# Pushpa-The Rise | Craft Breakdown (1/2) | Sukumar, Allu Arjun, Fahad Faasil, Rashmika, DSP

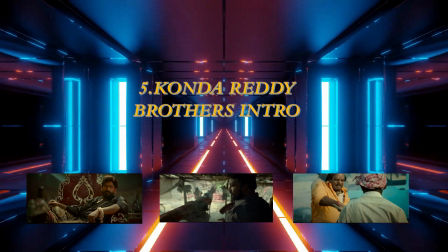Jal Reddy and Jekka Reddy visits Pushpa near the station to find the whereabouts of the sandalwood load.
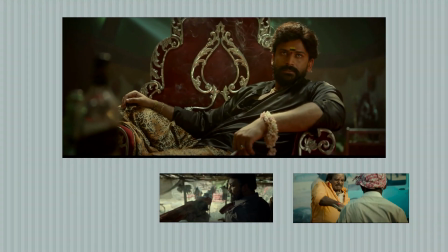Just like for Govindappa, the teaser version of all the three brothers, Jal Reddy,
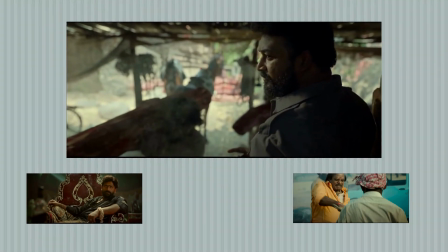Jekka Reddy and Konda Reddy are shown.
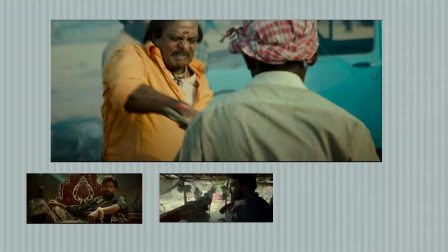They have established what is important to each one of them, and these intros are very well aligned to the needs of the story.
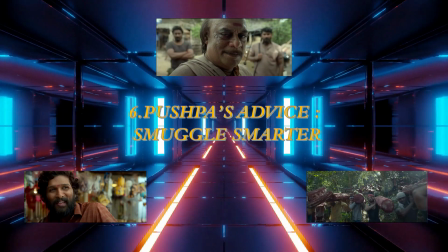Pushpa's advice: smuggle smarter.
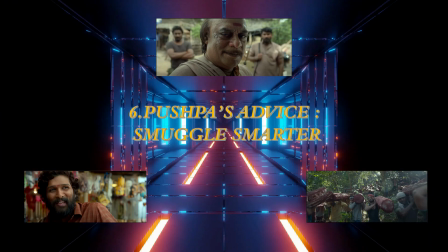Pushpa and Keshava reaches the Konda Reddy's event hall in their Maruti Omni.
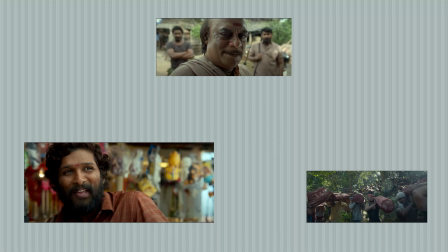Here, Pushpa claims to have a solution: how to sneak out the sandalwood and make police turn a blind eye to.
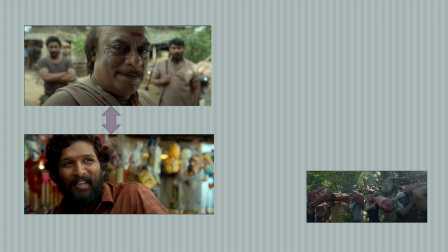If we observe this scene, two things are happening. One, their interaction, and two, the execution.
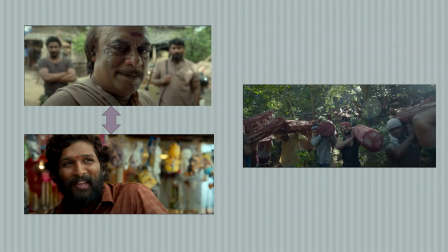Their interaction is captured in a low frame rate, and the technique used here is called step printing. This effect is used to build up the suspense for the viewers. Mangalam Sinu with Konda Reddy.
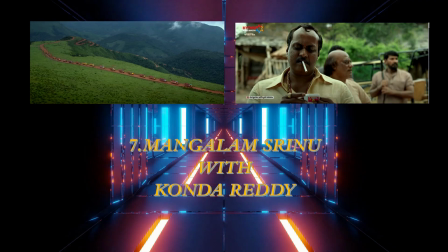There are many beautiful aerial shots of convoy carrying smuggled sandalwood load moving through the forest.
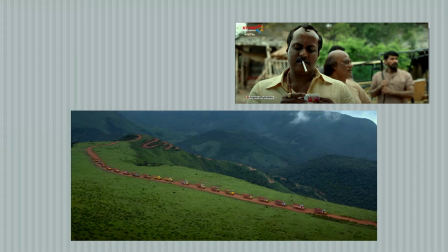Then it cuts to Govindappa, who speaks out his suspicion that Mangalam Srinu's load might enter the Konda Reddy's godown. Then it cuts back to reveal that the lorry convoy
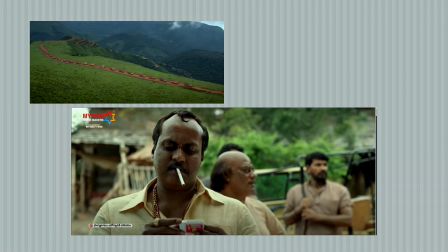making their way slowly into the Konda Reddy's godown. Pushpa's interaction with Srinu.
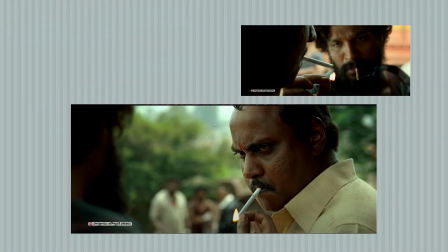Pushpa enters into the scene lighting his matchstick and tries to light Srinu's cigarette too.
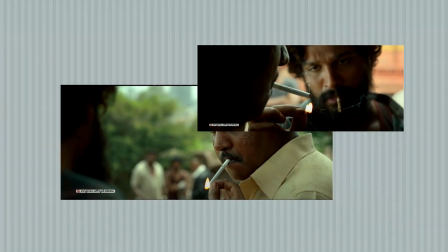But Srinu moves away, showing his reluctance towards the gesture.
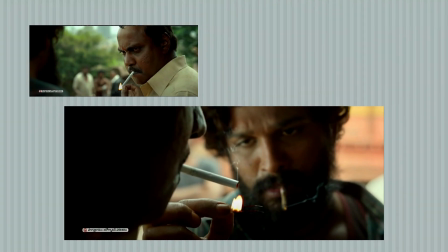In the end, as it burns Pushpa's finger, he accepts it. Visually, this shows that Srinu wants to keep it clear that it is not an easy deal with him as Pushpa thinks.
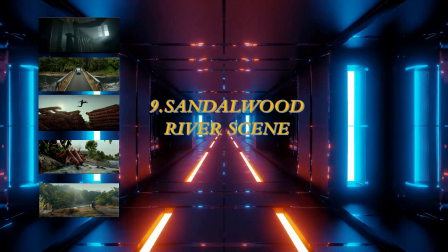Sandalwood river scene. Now we come to a very vital scene and my most favorite scene in the movie.
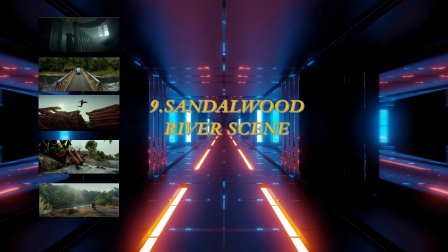Pushpa reaches the godown and finds out that the sandalwood logs are not yet taken out for transport.
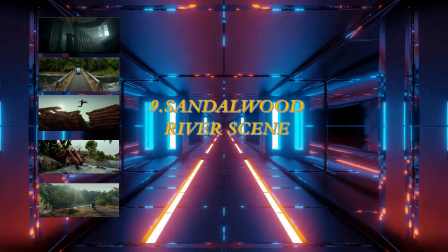Due to this, a conflict is created between Pushpa and Jol Reddy.
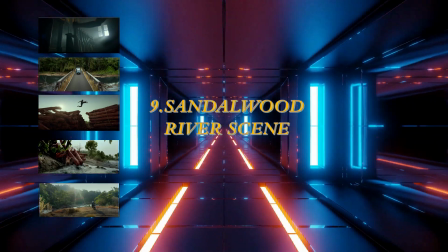Then he gets a call from Konda, who informs that the police got to know the location of the godown.
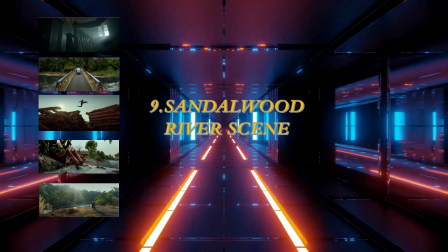But Konda later gets to know that the stock is still in the godown and not moved at all.
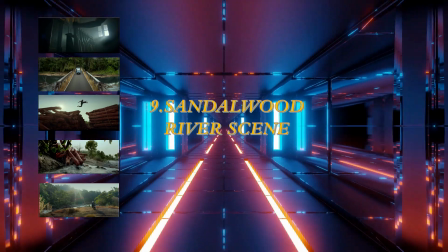What follows this is a beautiful parallel narration where five things are happening in parallel.
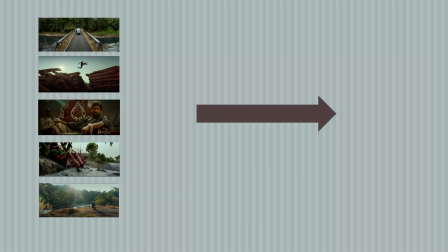First, the police are on the move to get to the place immediately.
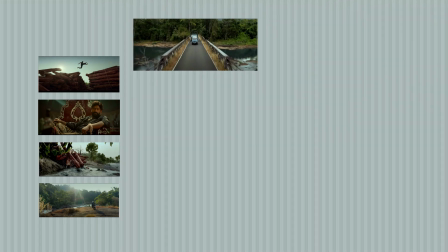It is shown with insert shots and some shots of their vehicles going through the forest.
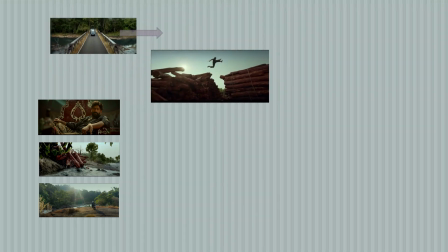Second, Pushpa orders the smugglers to dispose all the logs into the river.
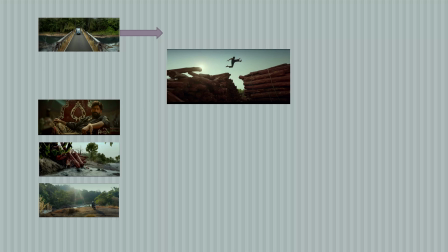It had underneath some cool slow-mo shots.
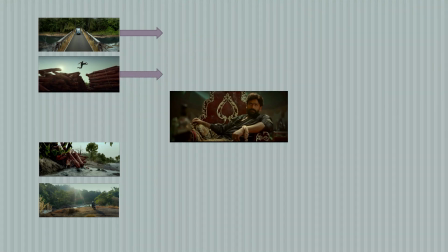Third, Jali just witnessing the whole situation and escaping from there,
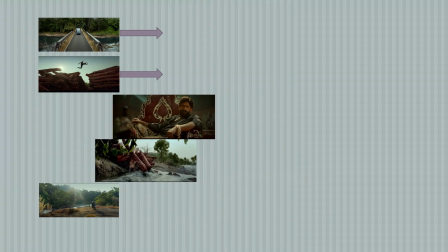anticipating Pushpa will get caught. Fourth, logs are making their way into the water stream.
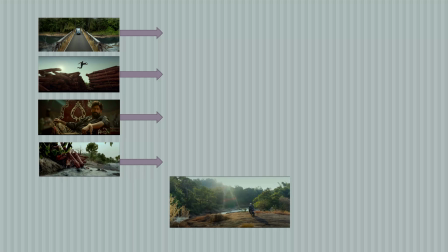We don't know where. Fifth, Keshava is riding on his bike to somewhere, and as viewers, we are clueless here.
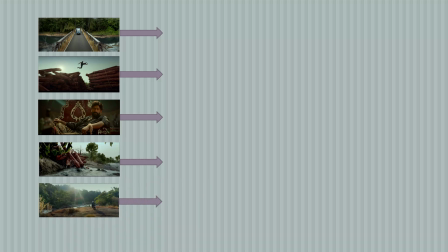This technique to show parallel plots happening at the same time is called parallel editing.
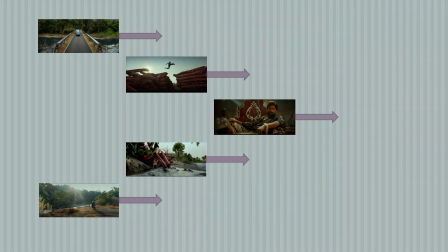This effect of parallel plots narration just elevates the situation to high stakes and keeps the viewer in a high tension zone. And most importantly, the characters in it do not execute the plan perfectly.